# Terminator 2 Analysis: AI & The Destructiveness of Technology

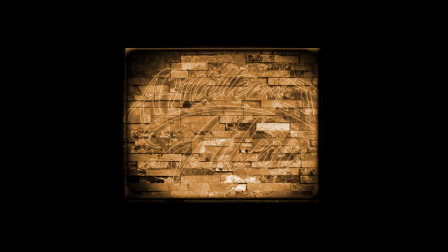0s I think we should be very careful about artificial intelligence. If I were to guess at what our biggest existential threat is, it's probably that. So we need to be very careful with artificial intelligence. We are summoning the demon.
Did you know most AI experts agree that computers will be equally as intelligent as humans by 2025?
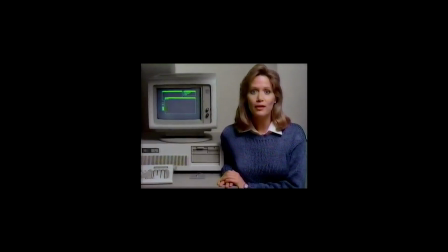25s I talk, and my words appear on the computer screen.
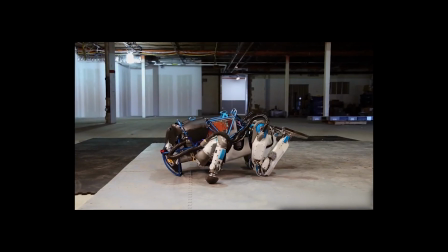30s
They also expect computers to actually be smarter than us by 2050.
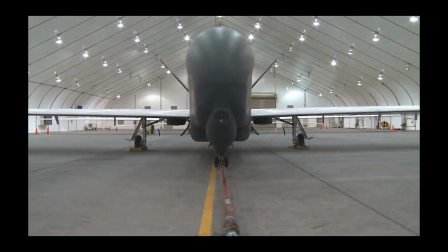36s
We're reaching a critical point in computer power, and it's not really a matter of if but when computers reach this stage.
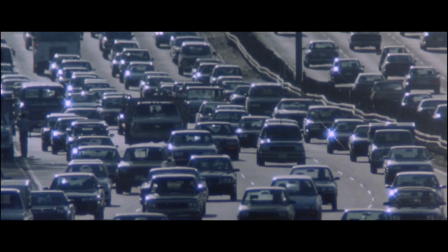43s
What will they think about us? Look around, what do you see? War?
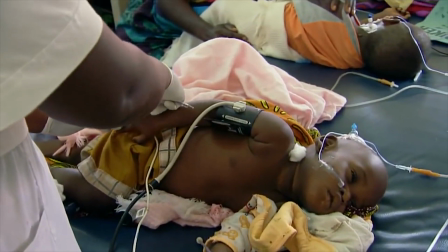48s
Hate? Disease? Congenital birth defects? the possibility of nuclear extermination,
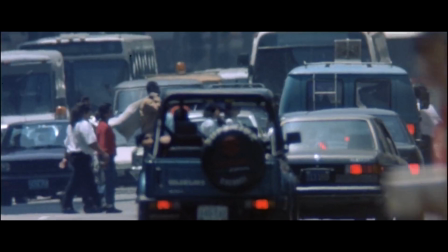55s
you look at this list of ways that life is made miserable on Earth.
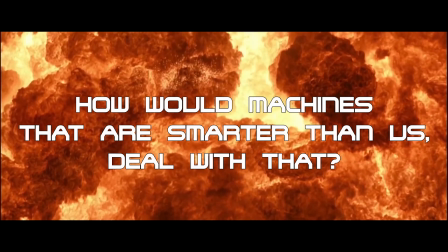61s
And I just ask, how would machines that are smarter than us deal with that?
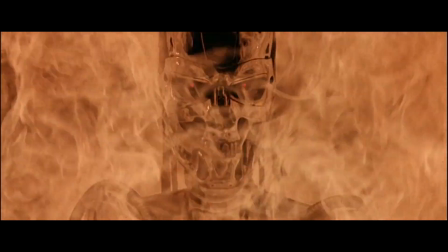67s
Terminator 2 is one of the best examples of a movie exploring and expanding upon these ideas.
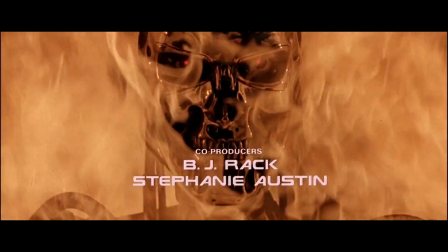72s
Let's talk about that opening scene.
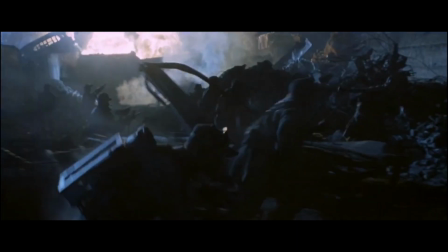74s
It's a great example on how to start your movie, and I don't think enough people talk about it and when they do they skip the first images that we actually
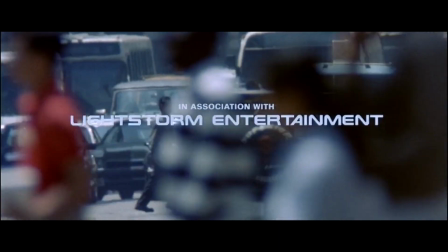83s
see an average day in Los Angeles people standing in traffic and children play without a care in the world their innocent voices are
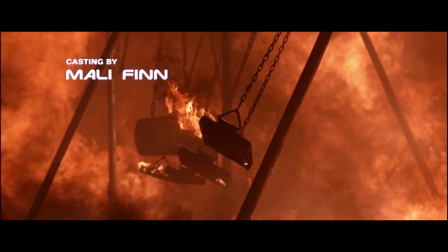92s
the last thing we hear before we cut to the apocalyptic future this works so well because it shows the contrast
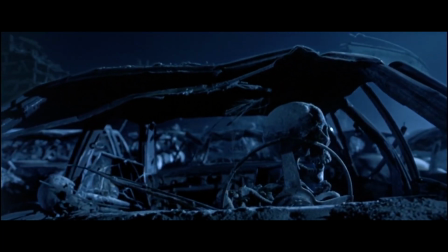99s
between two worlds that are so different but are really the same this is one of my favorite shots in the opening credits.
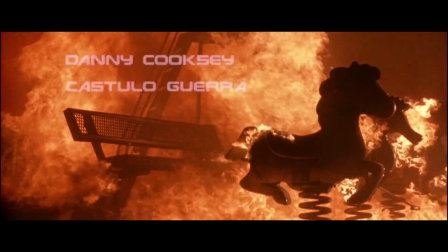107s
James Cameron always called these the Four Horsemen of the Apocalypse.
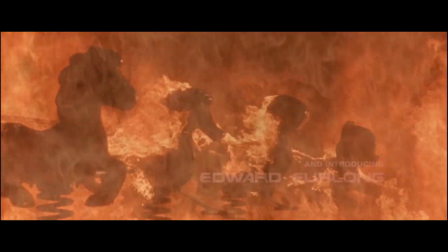111s
The music intensifies, and we slowly start to realize that this perfect killing machine was created by none other than humans.
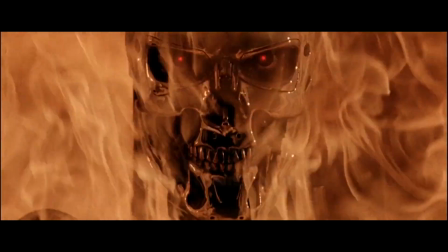119s
This is one of the central themes in the movie. Technology doesn't have morality, it's only how we use it that gives it morality.
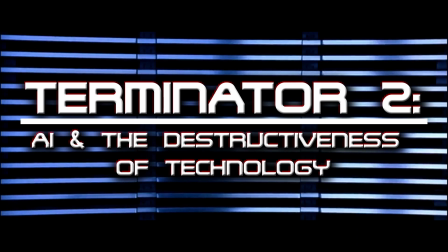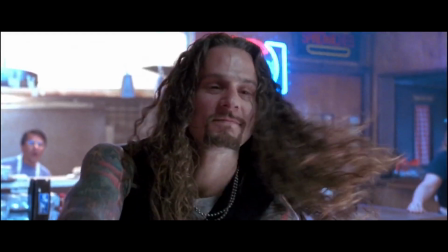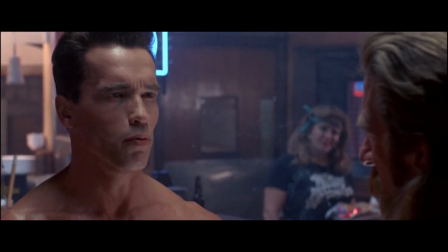144s I need your clothes, your boots, and your motorcycle.
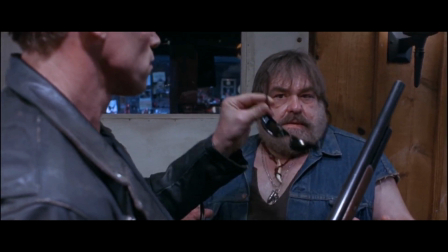147s
So the T-800 can't have morality because it's a machine, so why would it even bother itself with putting on sunglasses in the middle of the night?
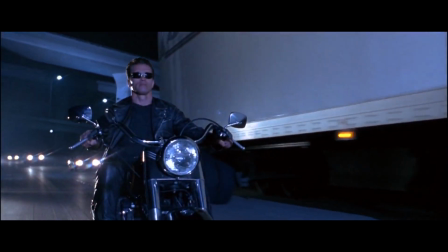156s
There's actually a good reason for this. The sunglasses are what's called the dehumanizing element.
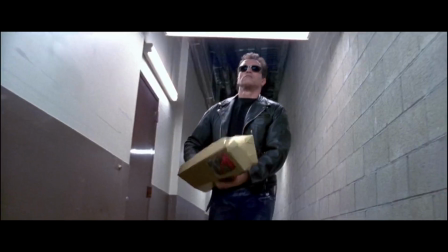162s
When the T-800 wears them, he's just a killer with a blank mind. But the film progresses and the T-800 ends up becoming the good guy of the movie.
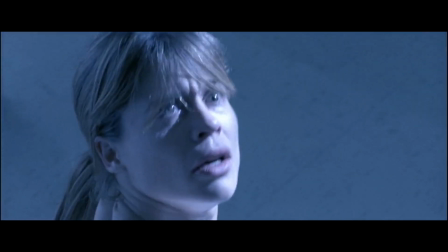170s
So he eventually loses the glasses when he does his first good deed, rescuing Sarah from the mental hospital.
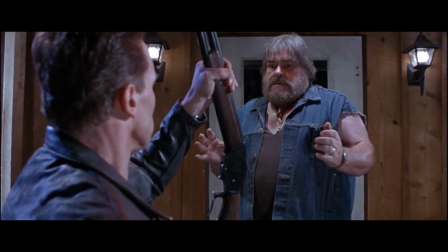176s Come with me if you want to live.
To further prove this point, we actually never see the T-800 kill anybody in the movie.
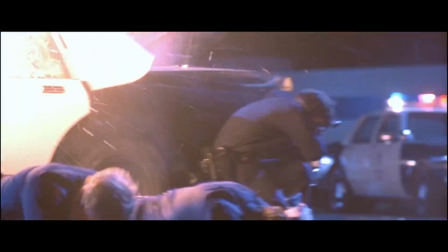184s
Cameron knew this and used it to his advantage. He knew it would be much easier for the audience to relate to the T-800 if he never killed anyone.
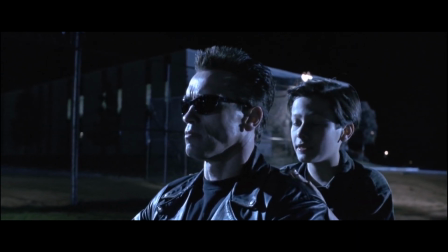194s Now you gotta promise me you're not gonna kill anyone, right? Right.
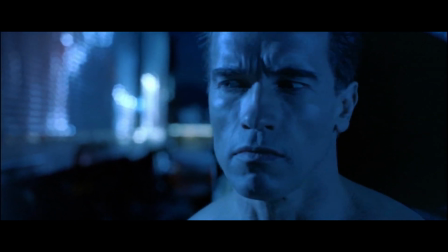201s
T2 also has some prime cinematography. Yes, the movie looks blue, like a lot of Cameron's movies, but there's something more to it here.
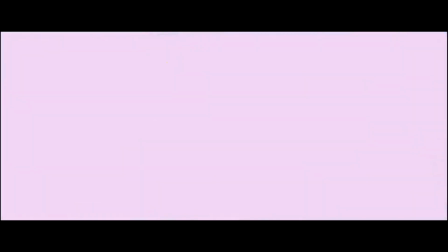210s
The first time we see the T-800, this is the lighting used. This makes the T-800 look like a machine with no morals.
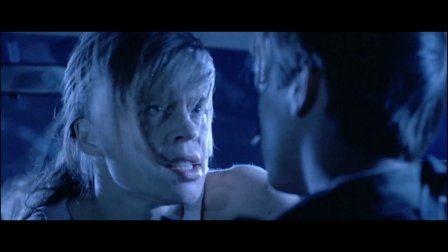219s
Also, whenever Sarah is a total bitch towards John, this is the lighting we see.
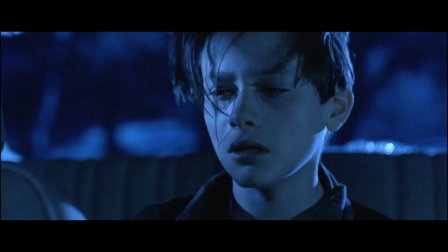224s I didn't need your help, I can take care of myself.
But the best use of cinematography comes when our characters reach the steel mill.
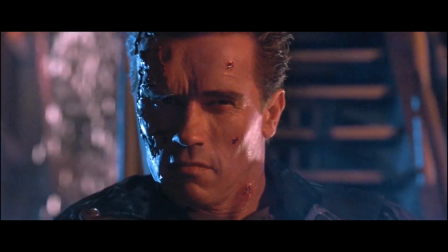233s
The T-800 already lost almost half of the skin on his face.
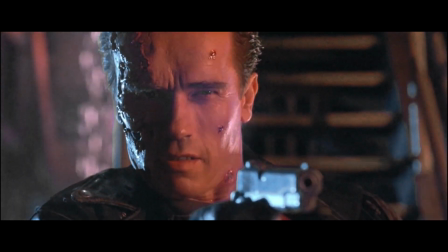239s
On the left side is mostly a warmer color, which symbolizes humanity as it becomes closer to the human character.